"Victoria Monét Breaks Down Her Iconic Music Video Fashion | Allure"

There's so many details in this video, little Easter eggs, so shout out to the titties because my daughter gave me those. I didn't used to have them. What's up? I'm Victoria Monet and today I will be breaking down some of my favorite music video looks.
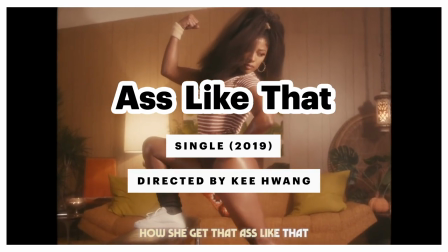22s
Ass Like That shot in 2019, directed by Kee. This video was so fun to do, it feels like me making fun of me in the gym.
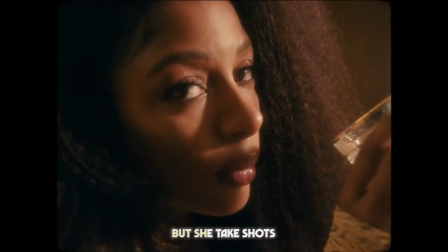32s
I love all of the earth tones. It's my favorite color scheme aesthetic. We were inspired by 70s fashion and trying to combine that with today with the types of heels that I'm in.
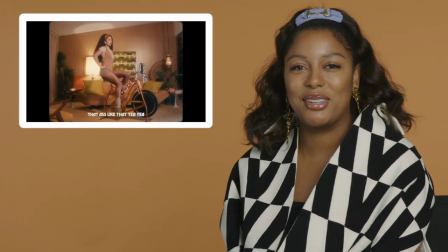46s
No one would ride a bike in heels like this, but the video was fun to do that and just kind of bring sex appeal to working out. I love more of the natural beat. So like no makeup makeup look, love dewy skin, like color palette that is close to your skin color but just gives your face dynamics.
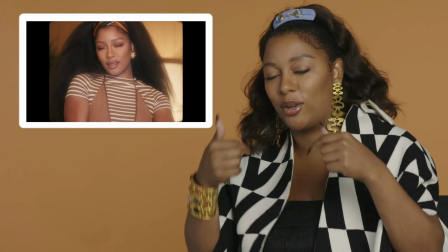66s
I love a thicker eyebrow. I naturally don't really have eyebrow hair so my makeup artist, Grace, like draws them in which is amazing.
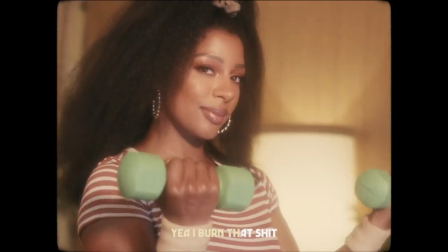73s
And then the star filter on this video definitely helps accentuate all of the things that glow which is one of my favorite things about this video.
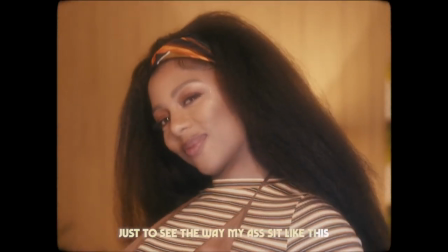81s
These nails were, I can't remember if it's fairy dust or a technique called tiger eye. They put the polish on and they take a magnet and pull some of the colors and glitters together.
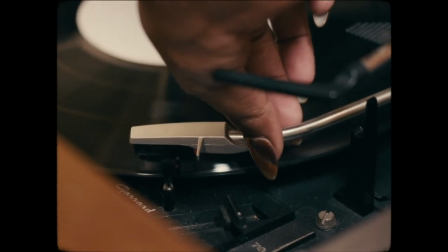92s
But I did this pattern that was like dark brown, then to orange, then to yellow, and then the pattern repeated, which I feel like is very of the 70s era.
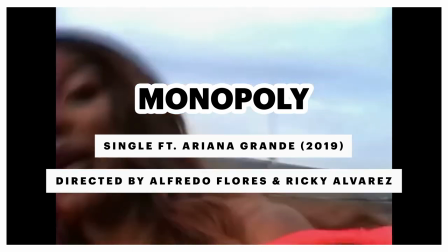104s
Monopoly, shot in 2019, directed by Alfredo Flores and Ricky Alvarez.
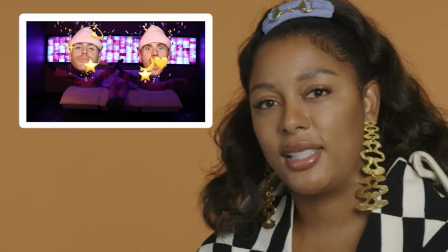110s
It was actually shot while Ariana was on tour in a casino hotel on the rooftop and in some locations inside the casino.
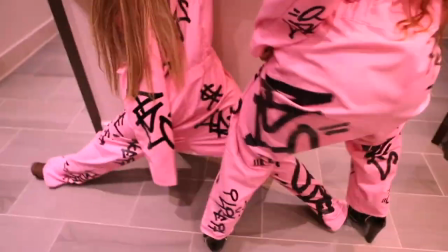119s
Styling-wise, what I'm wearing in the pink is an alternate outfit for one of her dancers we're wearing on tour, designed by Brian and Scott. All the graffiti is actually Brian. And I was heavily obsessed with dream catchers. They're all over my house, and so I looped one into my hoop earring, and I used to wear it in every hoop. Like, if I changed hoops, I just put the dream catcher. And I feel like I was low-key manifesting things. I was catching dreams right here in my ear. This video was so random and last minute.
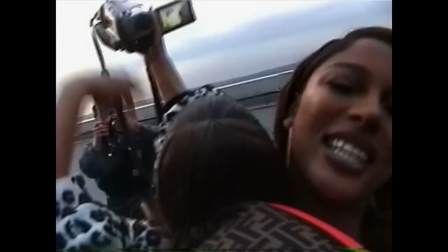153s
I borrowed Ariana's bendy jacket. I had some shorts and I believe that's her belt as well. Thank God I could fit it. Felt very best friend of me just to like go in her closet and be like, thank you.
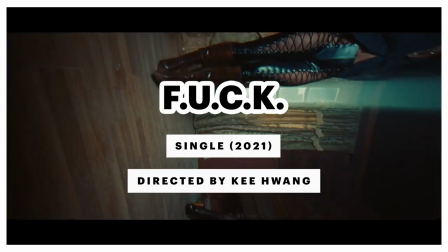169s
F-U-C-K music video 2021 shot by Kee. This video was inspired by Western themes.
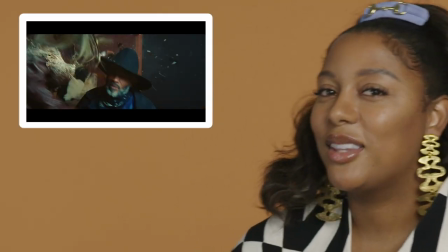176s
I still wanted to stay in the brown color palette.
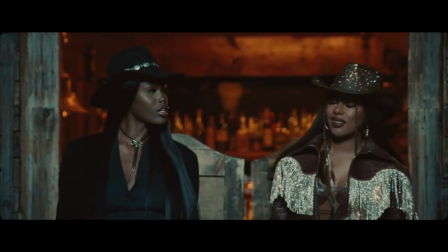179s
As you see, I sneak some sparkles, some gems in again, but I just wanted to feel like a badass.
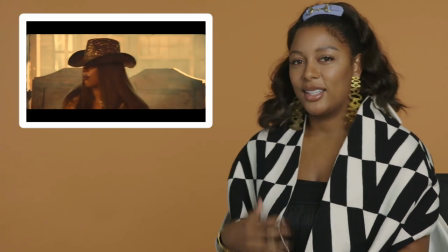185s
So we got like a low hat, a big bossy fur coat.
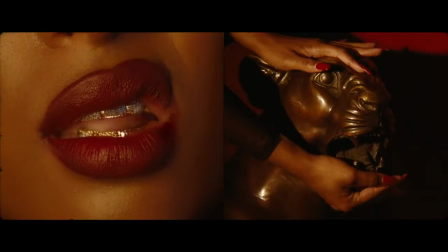190s
It was really important to accentuate the lips just because the eyes are so low and covered. So we decided to go with a really dark brick color lip. I loved just playing with the darker outer lines lip, especially for the grill shop. because I feel like it makes so much sense to be accentuated and makes my lips, I feel, look a bit fuller. I do have the Bedazzled Cowgirl hat. It sits at the top of my closet, never to be touched again until my daughter decides she wants to dress up in it. I'm also, I want to say, eight months pregnant in this video,
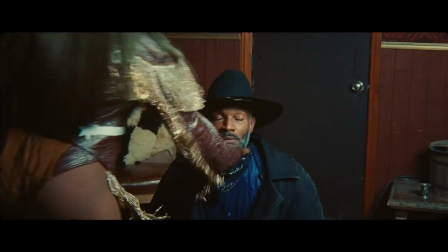220s
so it was very important in this video to conceal because I hadn't announced that I was pregnant yet when I shot it.
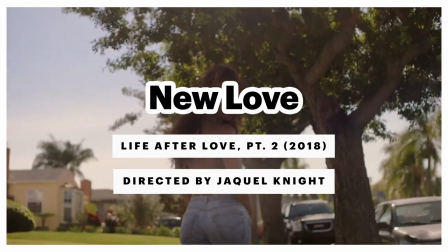230s
Ooh, new love. This was in 2018, directed by one of my favorite people in the whole world, Chiquelle Knight. We were very inspired by Janet Jackson for this song and video. Wanted to give a very girl next door vibe.
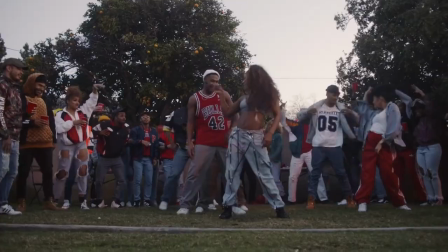244s
So this look in particular, I feel like jeans are very classic and timeless.